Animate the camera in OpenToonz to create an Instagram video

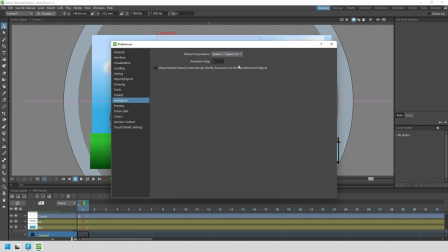[4:06]
And it's best to choose this before adding any animation keys. So let's close that.
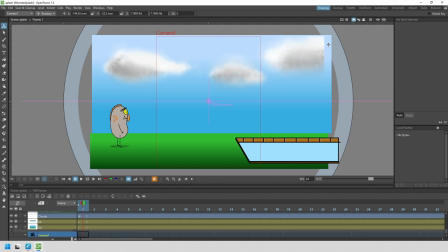[4:12]
So as we did before, let's set the first position of frame one. So with frame one chosen in the camera column, let's choose the Animate tool. Check that the camera is set in the first drop down. Choose position from the second drop down.
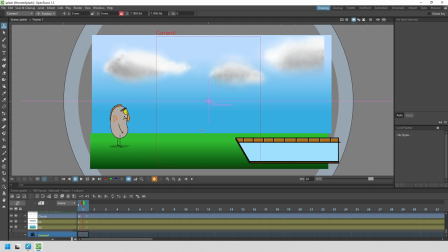[4:28]
And with the Y value locked, drag the camera box to the left of the screen.
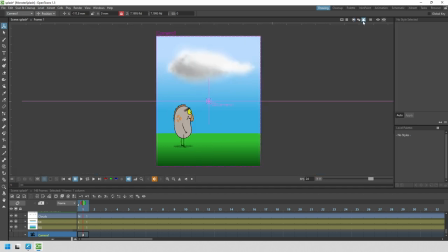[4:33]
And let's check it with the camera view. So I think we can scale this a little bit to make the monster look a little bit bigger.
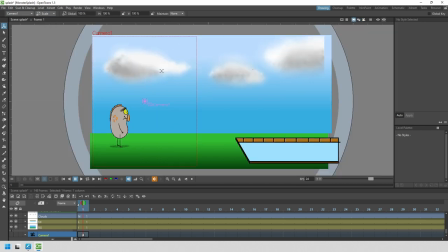[4:40]
So choosing the scale option again, I'll click and drag down to zoom in slightly and change the position back to the left and down a little bit. Okay, and I want the camera to stay here for a few frames until the monster moves.
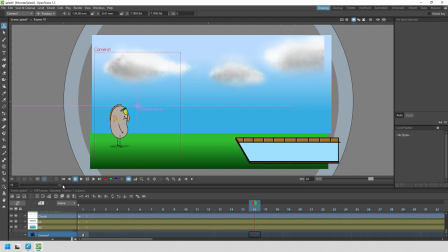[4:55]
So let's find out where that is. So either play the animation or click and drag on the scrubber bar below the viewer to find the frame where you want to start the movement. And I think we want the camera to start moving around frame 52 to follow the monster.
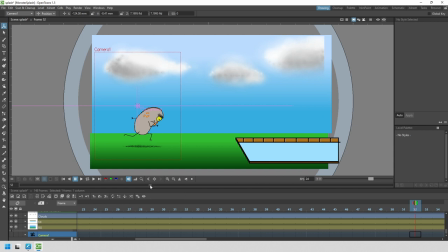[5:09]
So let's go to the frame before, frame 51, and let's add a duplicate key on frame 51. And we do this by pressing the key button at the bottom of the viewer, and that's the diamond shaped button here.
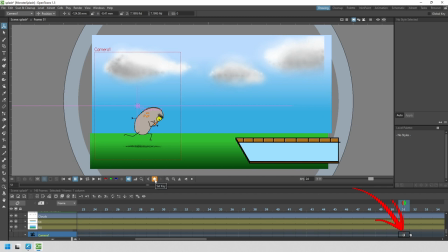[5:22]
And you see that adds a key to frame 51. And by not changing any values between frame 1 and frame 51, the camera won't move. And then from frame 52, we want the camera to pan across the scene. So let's see where we want the camera to stop.
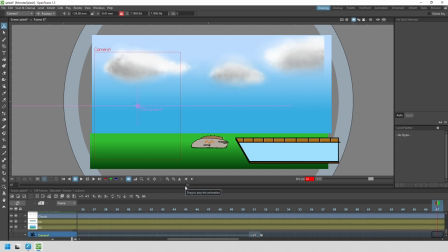[5:40]
So scrubbing through the animation, we can see that the monster runs and then stops ready for jumping. So we want to have the camera stopped at this position, so around frame 66. So let's add a key there. With the Y value locked with the padlock, we can just click and drag on frame 66 to move the camera to the right.
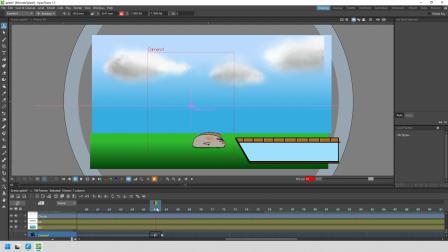[6:00]
And by scrubbing through, we can see that the camera doesn't hit the right spot soon enough, so we can simply move the key to be sooner. So select the key and click and drag to the left. And now if we scrub through, we can see the camera gets to that point a little bit sooner.
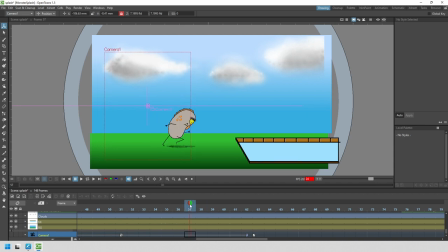[6:18]
But he still falls out of the camera view here on frame 57. So if we move this key to hit that spot even sooner, the camera will go a little bit quicker and the monster stays in the shot. So we need a second camera move to go from the squashed monster through to when he lands in the water.
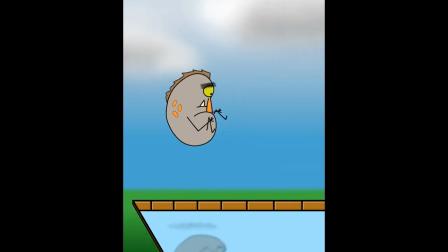[6:40]
So here's the final animation with the adjustment of those keys added. And that's it. That's all you need to do to set and move the camera. And there's more ways to adjust the pacing of the camera and more adjustments you can make to both the camera and to adjust the timing of your movement. But that's probably best left for another time. And one last thing, if you found this video useful, I'd love it if you give it a thumbs up so it can spread to other users. And do let me know in the comments if you've tried animating with a camera before, or if this is your first time, let me know how you got on. And if you want more ideas for animating the camera, check out this next. And I'll see you next time for another video. And that's a Darren Tea.